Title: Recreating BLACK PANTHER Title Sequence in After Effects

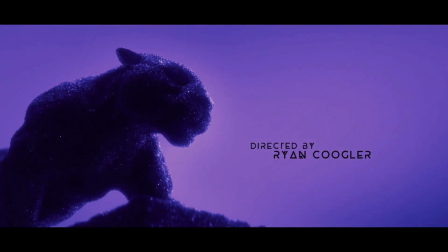0s
In this video we're going over how to recreate the sand effect look from the Black Panther end credit sequence all completely within After Effects.
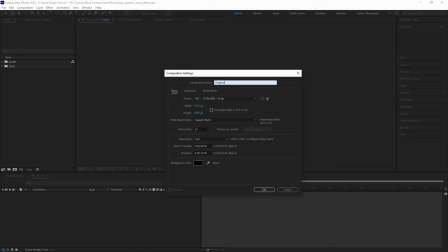7s
All right first let's create a new comp and call it original and then we'll drag and drop in the image that we want to use.
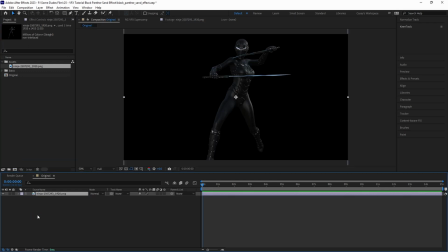12s
For this I'm just using a PNG of a character that I found on pixabay.com but you can use any transparent image that you'd like.
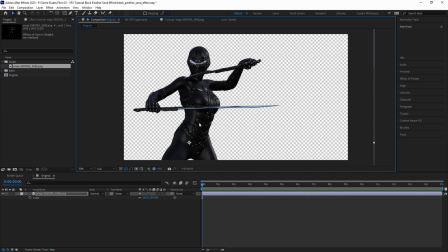19s
Then we'll scale and position however we want it to be framed and since this is a 2d flat image we want to try and help give it the illusion of being 3d with a lighting effect.
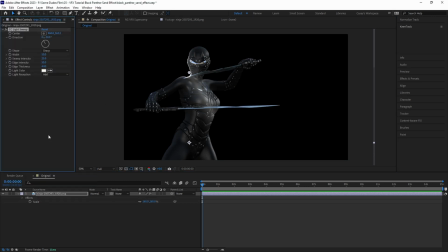27s
Let's add a CC light sweep effect to the layer and set the direction to give it some backlight and dimensionality. Then we can set the shape to sharp, the width to something like 500, the sweep intensity to zero so it doesn't wrap around the whole image, the edge intensity to something like 50, and the edge thickness to maybe around 12 or so.
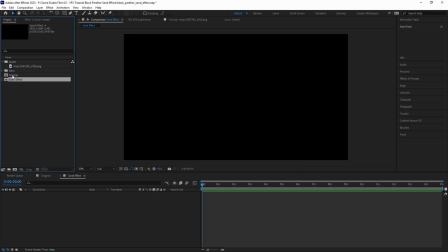45s
Then let's go ahead and create another new comp and call this one sand effect. Drag and drop the first comp into this one and let's start the effect by roughening up the edges a little bit.
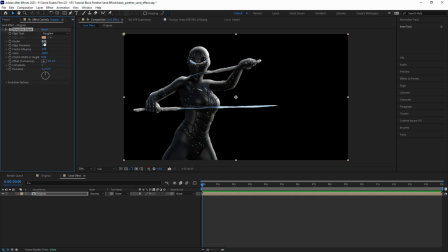54s
Add a roughen edges effect and change the border value to something like 15 or 16,
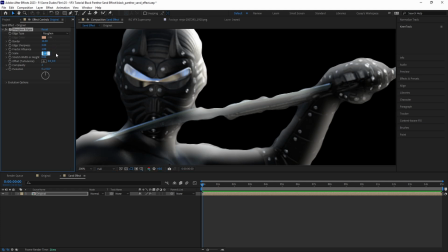58s
the edge sharpness to around 3, and bring the scale all the way down to 10 to give it that fine grain detail.
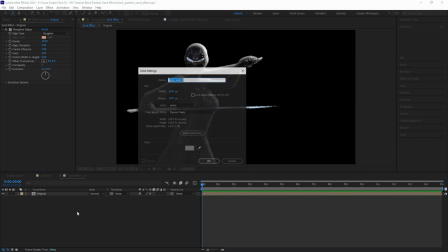64s
Now we need to add some general rough texture to the character, so let's create a new solid and call it texture.
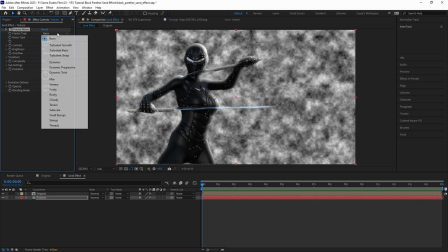70s
Drag it to the bottom and then add a fractal noise effect. Let's change the type to rocky, bump up the contrast to around 150,
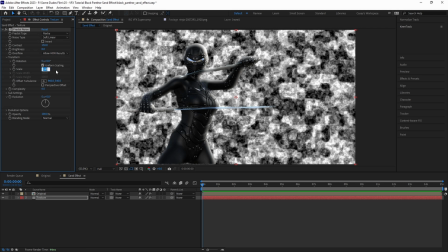77s
and then under the transform tab let's set the scale all the way down to 1 to make the texture super granular.
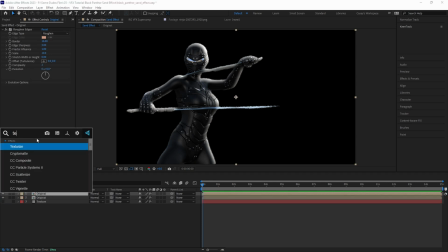83s
After that hide the texture layer and duplicate the character layer. Add a texturize effect and set the layer to reference the texture layer and set it to effects and masks.
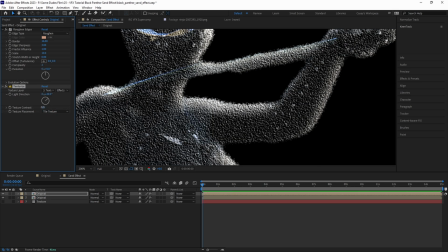92s
Then set the light direction to match the light sweep and set the texture contrast down to around 0.5. Then on the duplicates rough and edge effect let's bring down the border just a little to around 7 so that it isn't as harsh of an edge.
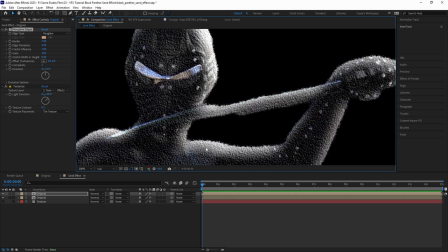105s
Now we have a basic rough texture but we want to take it a step further by giving it that tactile sandy look so let's do that by adding a CC ball action effect to this layer.
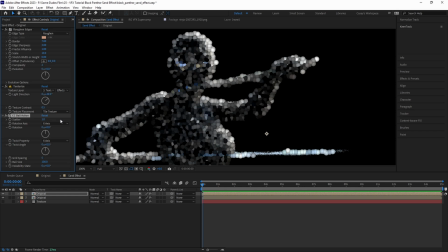114s
We'll set the scatter to 1 so that the effect scatters out just slightly but is still sticking to the character shape, and then bring the grid spacing down to 0. Now it's really starting to feel like sand, but if we look at the original Black Panther sequence,
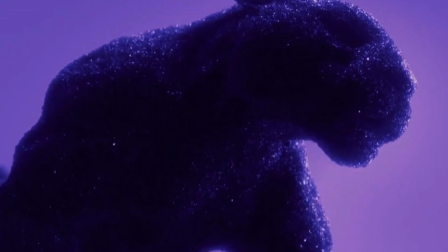126s
we can see these specks of sand reflecting light, so let's do that by duplicating the layer again,
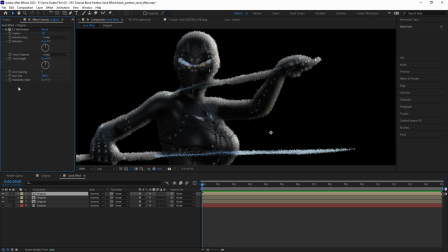131s
and on this one, delete the roughened edges and texturize effects, but leave the CC ball action effect. Change the scatter amount to 20, then set the grid spacing to 8 and bring the ball size down to 8 as well so now we have a bunch of spread out bright particles.
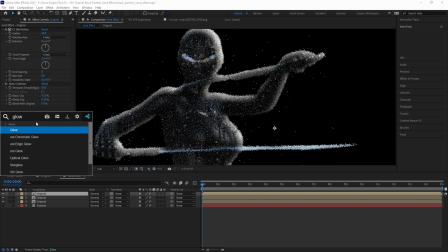145s
Add an auto contrast effect to make the brighter specs pop and then add a glow effect and set the threshold to 90 so that only the brightest areas glow. Then set the radius to around 5 and the intensity to around 2. Now we have a subtle reflective glow to our specs.
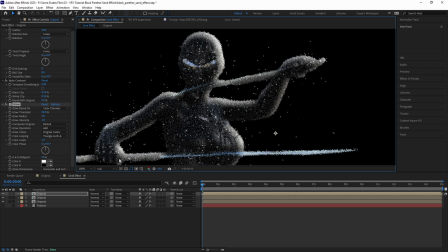159s
Then to get rid of these extra specs we're getting around the character let's turn on the preserve underlying transparency checkbox for this layer. Now since we intend to animate this it would make sense that the light reflecting off the character would be causing these specks to twinkle a little bit. So to do that we can add a fractal noise effect and drag it above the other effects,
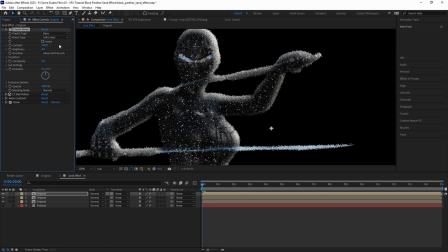176s
then boost the contrast way up to around 500, and pull the brightness down to a negative value like negative 25,
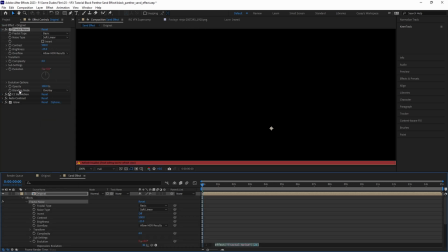182s
set the blending mode to overlay, and then to animate the sparkles, alt click on the evolution stopwatch and type the expression time times 150.
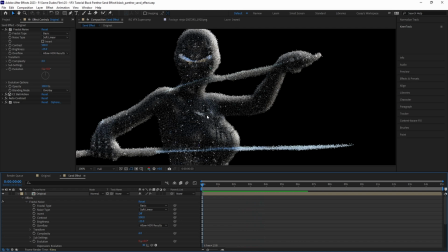190s
Now the movement of the fractal noise effect is animating the bright specks over time. Then, to help sell the effect even more, let's animate the backlighting to move across the edge of the character.
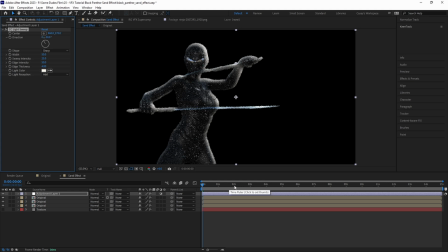199s
Create an adjustment layer and add a CC light sweep effect, and then with the playhead at the beginning of the timeline, set the direction of the light a little to the left and add a keyframe. I'll set the width to be around 120, the sweep intensity to 0, the edge intensity to 40, and the edge thickness to 20 for the look that I want.
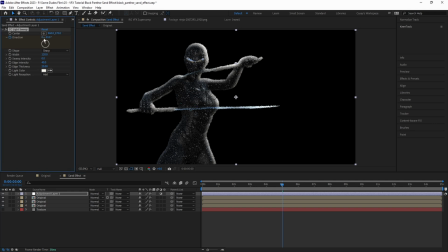215s
Then, moving the playhead down to 5 seconds, or however long you want the animation to be, let's move the light sweep to the right back in the direction of our light source and add another keyframe.
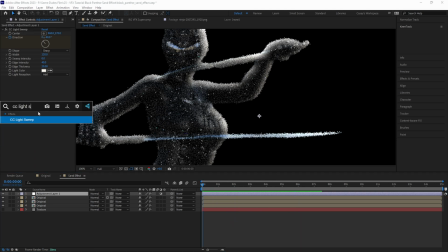224s
Now just to give it a little more dimensionality let's add another CC light sweep effect and set the light direction to the left so that there's some light wrap around the other side of the character. But let's make this more subtle by setting the shape to smooth, the width really high around 900, the sweep intensity to 0, the edge intensity lower to something like 12, and the edge thickness to 20.
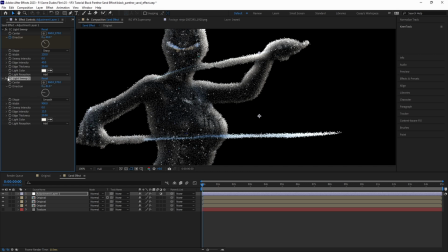244s
And now that we have our character pretty much done let's create the overall final look in animation.